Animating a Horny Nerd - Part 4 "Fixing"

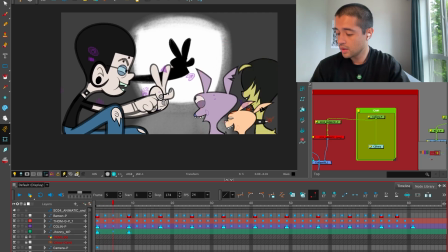[8:24]
Yep. I need here and the down pose more time.
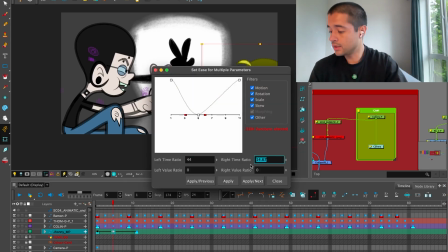[8:38]
Awesome. And then I will add again these 44, 44, 33, and 33. Every time that I want an even timing on my characters, I put 33 and 44 on each side.
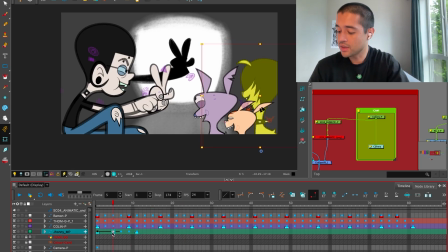[8:50]
It's when I don't want to think too much, or when I have simple actions. And again, these are decisions that I'm taking just to speed up my workflow and have energy when it's time to animate the most complex scenes, which is going to be all the action crazy sequences. Boop.
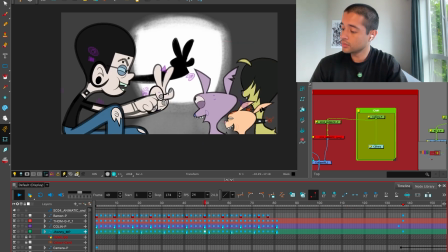Now I want to hide the heads of these, the heads, what the heck I'm talking, the legs of this dude, so I'm making this dude a bit more down and bigger.
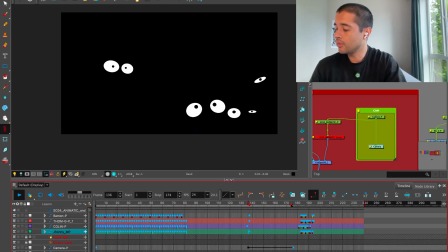[9:27]
And black.
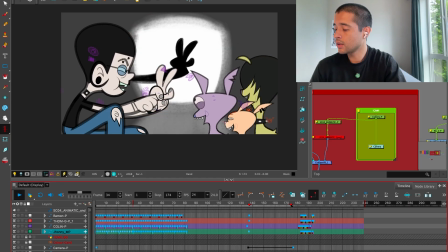Awesome. I'm looking there like my phone, and I'm using this other camera right now. Okay, there you go. That's it.
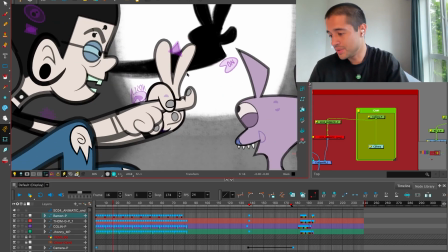[9:45]
Now I'm going to reduce the animation of this.
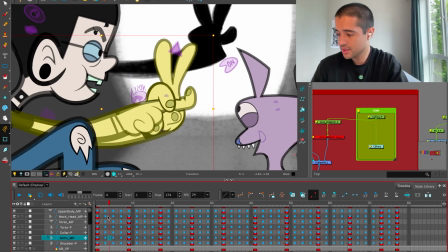[9:52]
It's too fast. Bam, bam. Okay, all of this That's why I love working in this animation medium in cutout, because I can just get rid of all of this and make everything slower without having to without ha- it's like
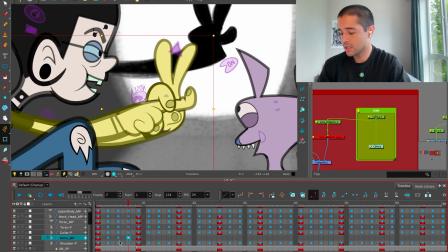[10:12]
it's faster to make changes than doing in traditional.
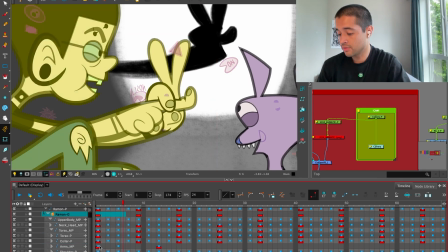[10:15]
It's just faster, and I can push things, or I can even fix stuff around if I mess up, like here.
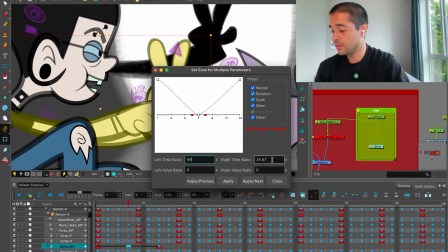[10:23]
Well, I needed this to be a bit slower, so oopa,
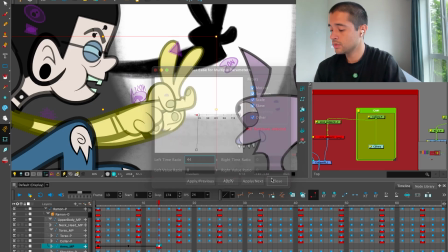[10:32]
so I can just destroy this.
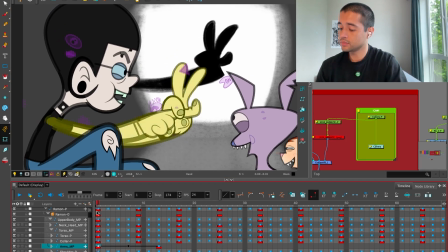That's it. Now, of course, I'll have to change the timing of the shadows too. That will be an easy fix.
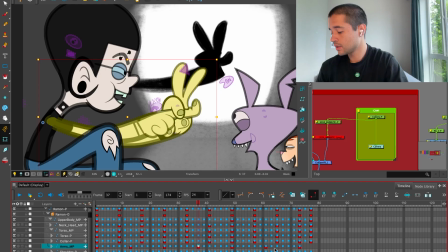There you go. Better. It feels better.
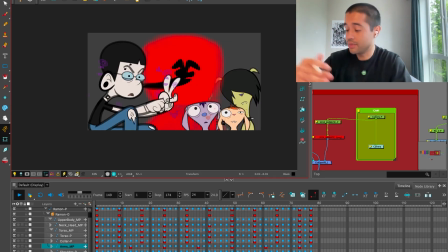[11:03]
It was too noisy from looking at all the cameras. It was too noisy.
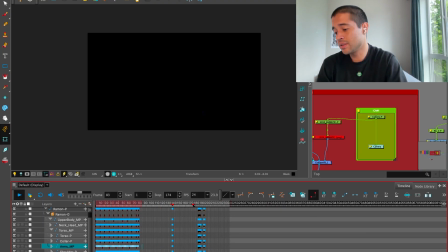[11:07]
All the things moving around almost like in the same time, and the dogs, the fingers. Right now, the fingers are moving slowly.
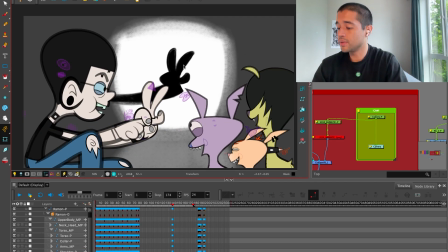[11:17]
Now the shadows. I have to grab the shadow. Oh, oopa. Come on.
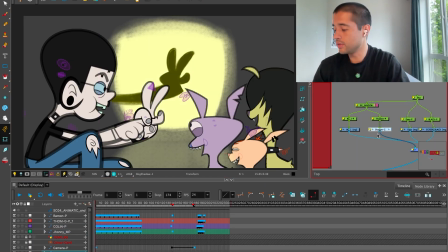[11:31]
This is the only pitfall that I'm having by using the iPad as my other monitor, which is the wait.
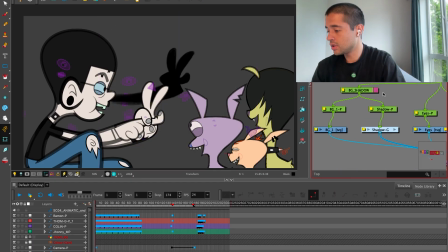[11:45]
This shit, this thing goes here.
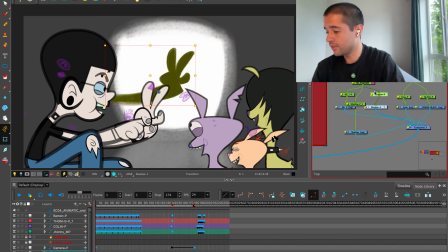[11:51]
Awesome, and I can focus on this.
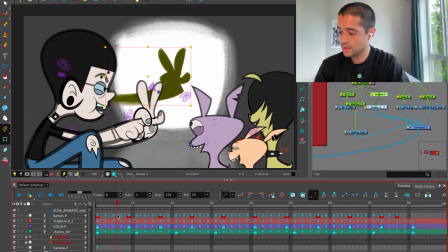[11:57]
So this is extreme here. Getting rid of this, and all of this, and all of this will come here, and this other frame will come here,
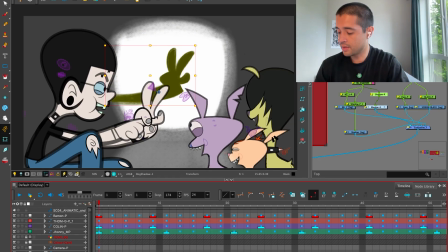[12:13]
and then I can just put the same properties or numbers that I put on the arms here,
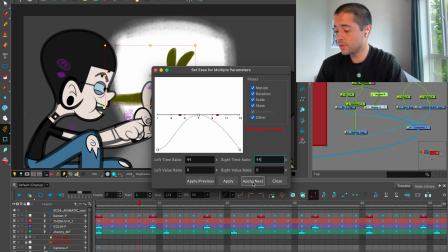[12:19]
which I remember is 44 and 33 on each extreme and 44 in the middle.